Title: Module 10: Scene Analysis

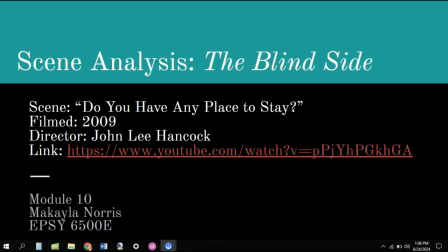Hello everyone, my name is Michaela Norris, and this is my scene analysis for Module 10. I chose The Blind Side, and the scene I chose, Do You Have Any Place to Stay? It's a short scene between two of the characters in the film. It was filmed in 2009 and directed by John Lee Hancock, and I've also included the link,
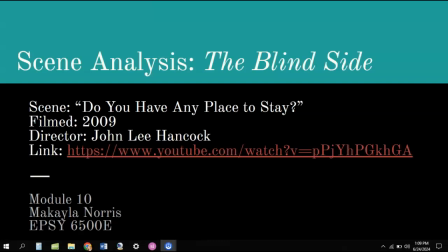and I'll post the link to these slides in the discussion board.
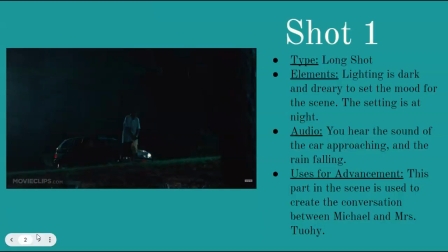So shot one, this is the first one I chose, and I kind of went through them in order of the scene. It's like I said, this is a very short scene, but it does have different shots, and they all have different uses within that short scene. So this one I chose is a long shot. The lighting is very dark and dreary.
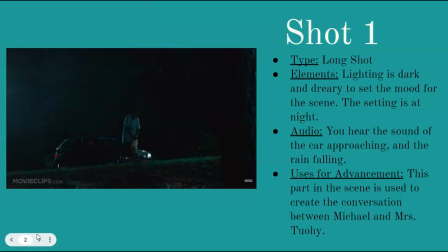It sets the mood for the scene. The setting is at night. The audio is one of the elements that's in there. You hear the sound of the car approaching and the rain falling. So again, that just plays a part with the mood and the setting of the scene.
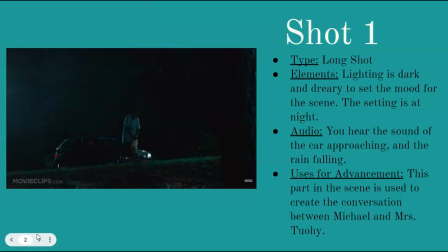This part in the scene is used to create the conversation between Michael and Mrs. Toohey, which is two of the characters.
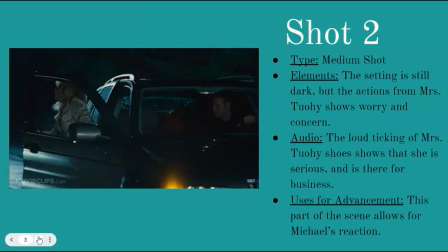So that's the use of this part in the scene. The next shot, this is where Mrs. Toohey is getting out of the car to meet Michael. As you've seen, Michael is the boy walking on the side of the road in the last picture I have.
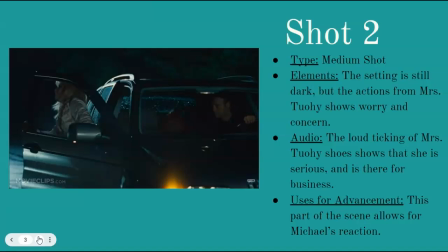So this is a medium shot. It just kind of shows Mrs. Toohey and who else is in the car with her at the time, which is her family. The setting is still dark, but the actions from Mrs. Toohey shows her worry and her concern. So just seeing her act within this short period of time.
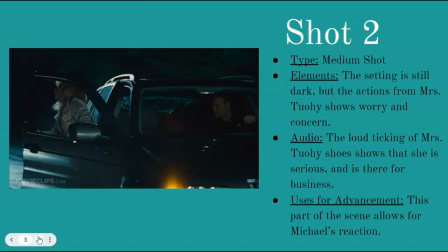This also, when she gets out of the car in this part of the scene, you hear the loud ticking of her shoes. That also shows she is serious and is there for business, and she is very concerned for Michael that's walking on the side of the road.
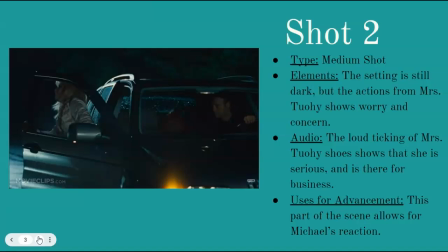The uses for advancement for this scene, this part of the scene allows for Michael's reaction. So as soon as she gets out, you can see how Michael reacts to her.
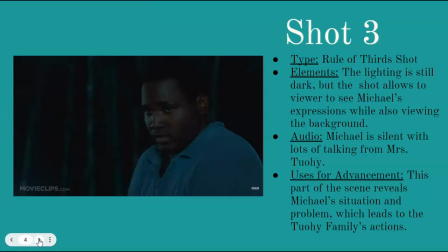The next scene, or part of the scene, I chose with a rule of third shot. So this is Michael that was walking on the side of the road. The lighting is still dark, but this allows the 2/3 shot allows the viewer to see the background also,
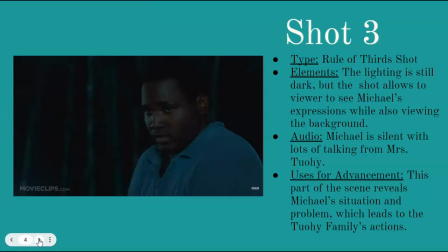which is in the middle of nowhere in the woods. It's raining. Michael is silent, so for the audio, he's totally silent. There's lots of talking from Mrs. Toohey, so he's just taking it all in. The uses for advancement. This part of the scene reveals Michael's situation and his problem.
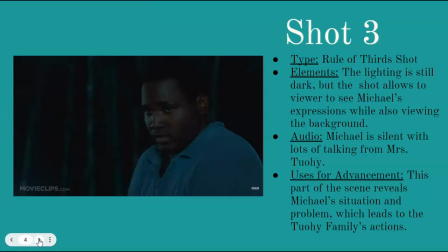So while they're talking, he kind of reveals to Mrs. Toohey that he does not have a place to stay, that he has no home. So this leads to the Toohey family's actions in the next part of the scene.
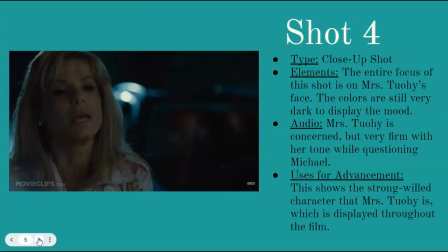So this is shot 4. It's a close-up shot of Mrs. Toohey, which is the woman that got out of the car to meet Michael. The entire focus of the shot is on Mrs. Toohey's face. The colors are still very dark to display the mood, but you can see her expressions, her worry, her concerns.
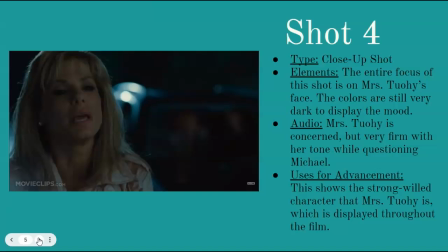The audio, Miss Toohey is concerned, but very firm with her tone when questioning Michael. So she is very concerned and soft, but she's also very firm at the same time. She tells him, do not lie to me. The uses for advancement. This shows the strong-willed character Miss Toohey is, which is displayed throughout the film.
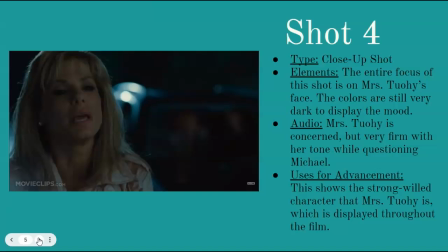So that strong-willed character is very important throughout the entire film. This is in the very beginning of the movie.
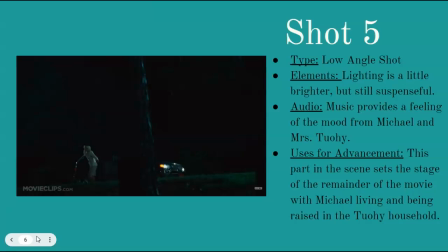So the last shot is a low-angle shot. You can tell it's from like down in a hole, with the car being on top of the road. The lighting is a little brighter, but still suspenseful. The music that's playing in the background provides a mood for Michael and Mrs. Toohey.
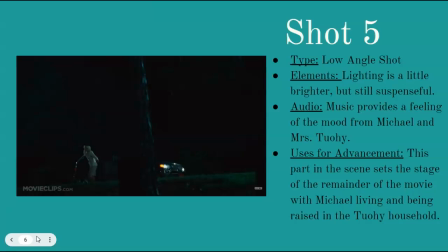This is when Mrs. Toohey is putting Michael in the back of the car with her family after she has talked with him and realized that he did not have a place to stay. The uses for this part in the scene, it sets the stage for the remainder of the movie with Michael living and being raised in the Toohey household.